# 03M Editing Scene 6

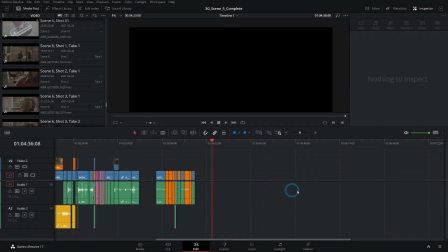[0:04]
In this chapter, we're going to be working on scene 6. So if you want to follow along, go to your project manager, right click and say import project.
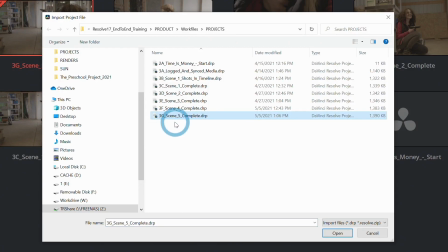[0:13]
And we're going to be working with 3G scene 5 complete.drp.
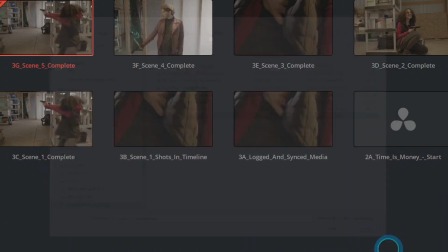[0:18]
Open that up.
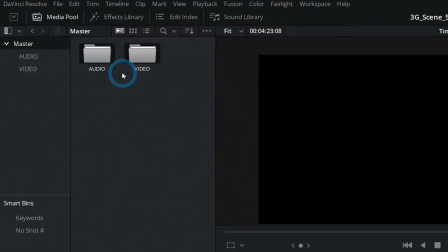[0:19]
And if you have any media offline, select both of these bins in your media pool, right click and say relink clips for selected bins.
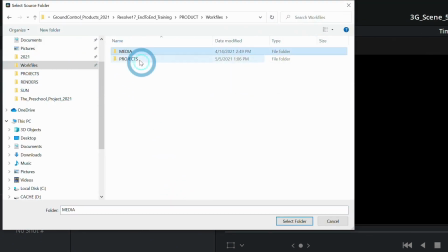[0:28]
Go to your work files and select media and hit select folder.
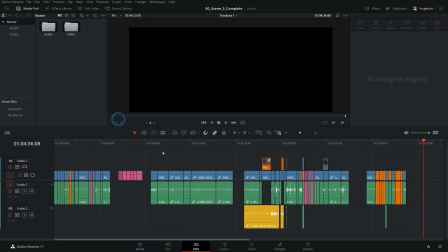[0:32]
And that should reconnect everything for you and you should be good to go.
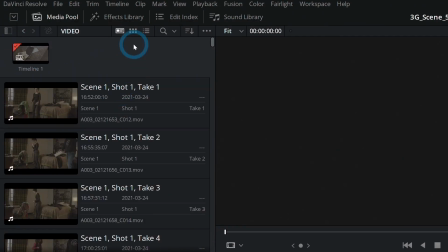[0:36]
Let's open up our video bin, close our bin list here, and we're going to be in metadata view and have scene and shot
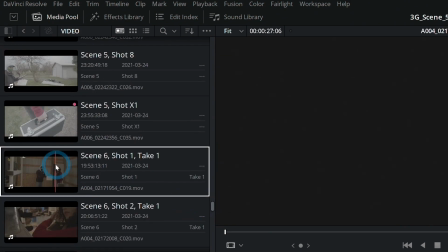[0:46]
selected here. And we're going to scroll all the way down to scene 6. Let's take a look at scene 6 in our storyboard here.
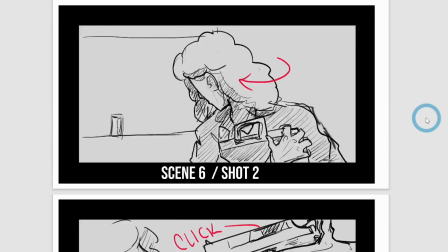[0:54]
After she sees the car, she runs into the back of the warehouse and hides behind a shelf. All of a sudden, behind her is a gun, and it's the bad guy with the gun.
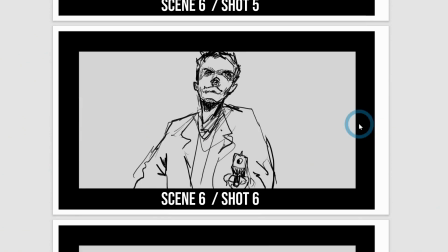[1:02]
He kicks her to the ground and looks all intimidating and everything. She says, "Please don't shoot."
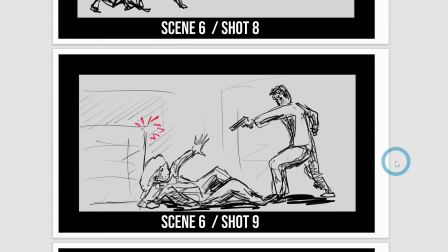[1:07]
And he tosses the case away. Then they have a little talk right there.
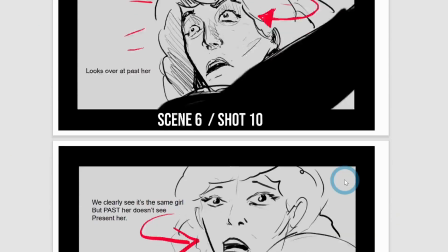[1:13]
And she looks over to see herself, her past self.
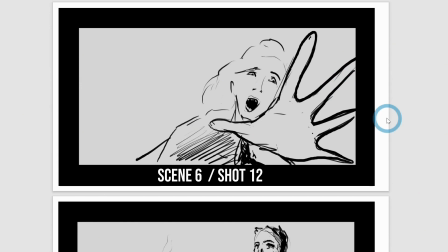[1:17]
That's when she realizes that she's in a time loop. She freaks out and he shoots her.
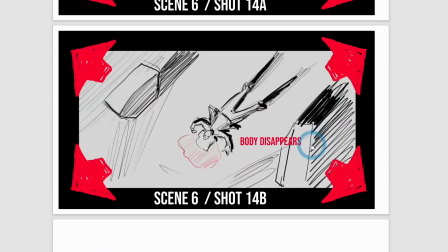[1:23]
Then we see her dead body and we have a top-down shot, and then the body disappears and the time loop resets.
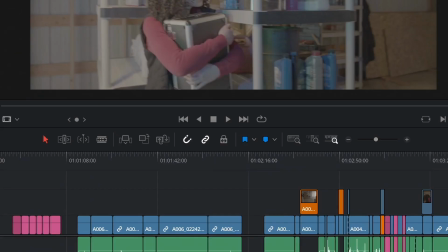[1:30]
And that's the end of the movie. So we're almost there. Isn't that great? So let's start with scene 6.
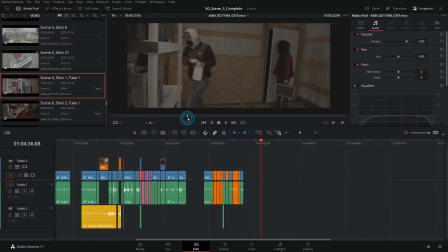[1:37]
This is her running into the warehouse. And so we'll have her kind of just slam the door here. We don't want to show that it's dark outside because this was shot at night when everybody had time to shoot, of course. So let's hit I for in right as that door is closing, and we'll have her run across here and hide.
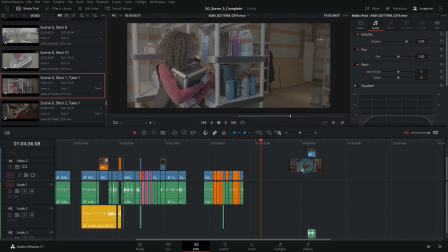[1:57]
Then I'll hit O for out and drag this down into the timeline. We'll zoom in a little bit.
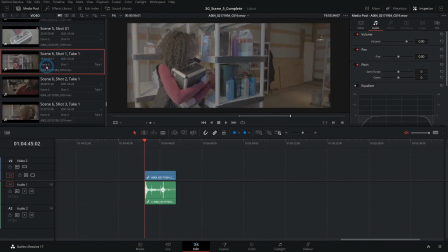[2:02]
Let's take shot 2.
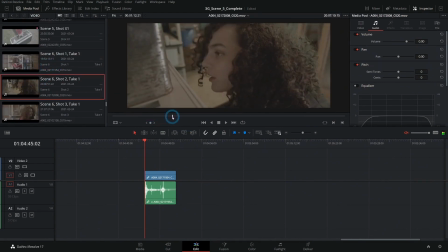Now, this shot is interesting because we decided on set that it would be really cool if she were hiding here and then she looked and she saw where the body was supposed to be and saw that there wasn't any blood, there wasn't a body or anything, which would be her first clue that she's kind of in a time machine loop thing. It just didn't really play very well. In our first edit, we couldn't really get this to be really clear. It was just confusing. So that's kind of one of those things where if something's confusing, just cut it out.
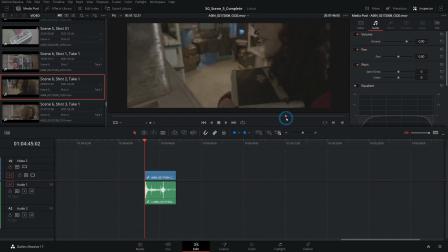[2:40]
If it doesn't work, it doesn't work. No matter how much that idea might be nice. So one thing we could do is just use this kind of wide angle close-up, because really it's all we have for a close-up.
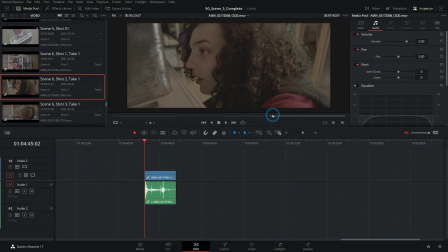[2:56]
It's probably not what I would choose ideally, but it will function in our edit to bridge a couple things. Let's check our focus here. I feel like
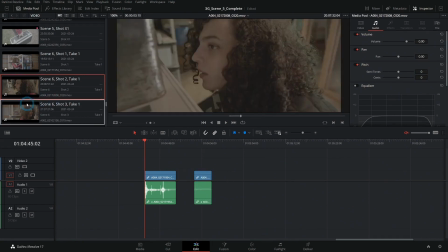[3:12]
something like that. And then let's do shot 3, and this is where the gun shows up. So she's looking this way, and then here's the gun. Let's listen to it.
The device. Hand it over.
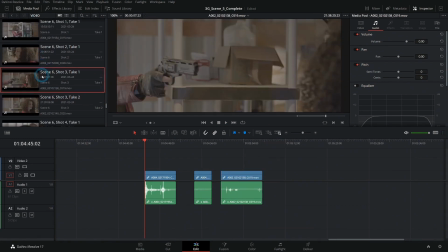[3:32]
Okay, I think that works. Let's bring that down. We also have shot 3, take 2.
The device. Hand it over.
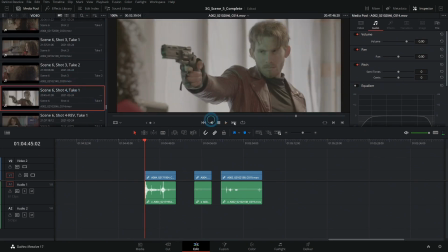[3:45]
And I think that works basically the same.
The device.
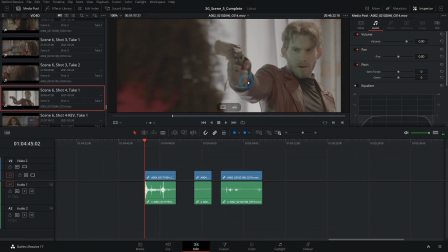[3:50]
And we have her kind of finishing that movement here.
The device. Hand it over.
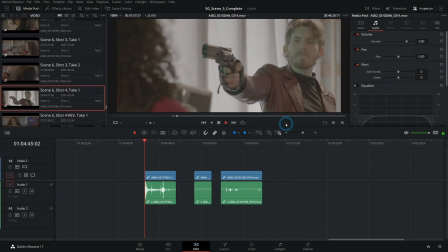[3:55] Please don't shoot. Give me the case. Listen, this is gonna sound crazy, but this thing, it's special, okay? It did something and...
This is an example of a typical dialogue scene. So we have 2 shots here.